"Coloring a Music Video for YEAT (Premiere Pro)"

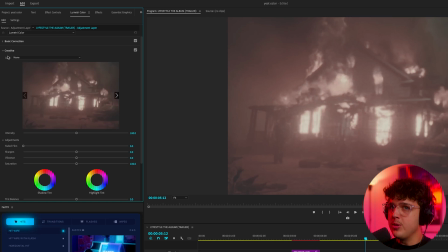(4:09)
Click on our adjustment layer, go over to lumetri color, open up creative under look, hit none, and then hit browse.
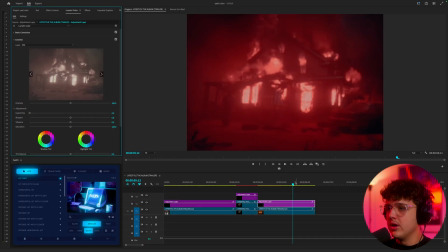(4:14)
And let's go with 252. We have a very intense red LUT here.
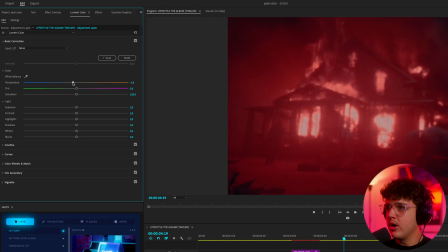(4:20)
I think it looks fire. Let's go over to basic correction and play with it a bit more. I'm going to go ahead and just blast that red all the way as the house is on fire.
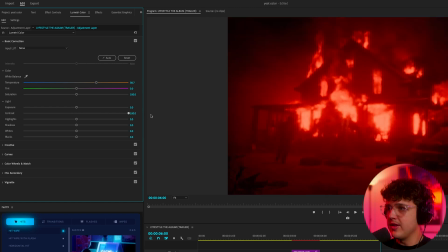(4:27)
And then I'm going to turn the contrast up. You guys can see how much more depth it adds to the image. And I'm going to turn the blacks down and then turn the whites up just to make it glow.
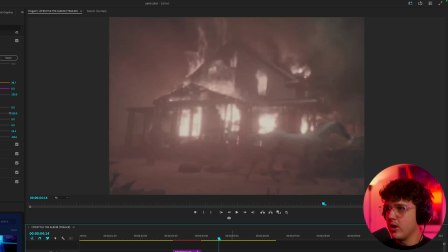(4:35)
And I think that looks fire there. We have the before and then the after. Super, super gas, guys.
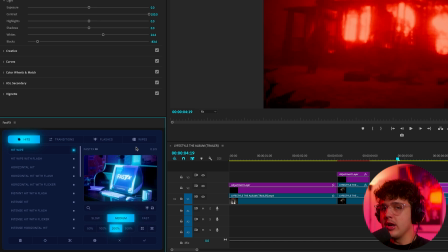(4:39)
Down here in the bottom left as well, I have my brand new plugin for Premiere Pro Fast Effects that's coming out soon.
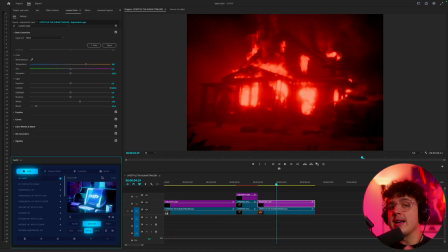(4:44)
You guys can pre-order it right now and grab two editing packs under $40 for completely free. If you guys enjoyed this video, make sure to leave a like and tune into tomorrow's video as well. I'll see you guys in the next video. Peace.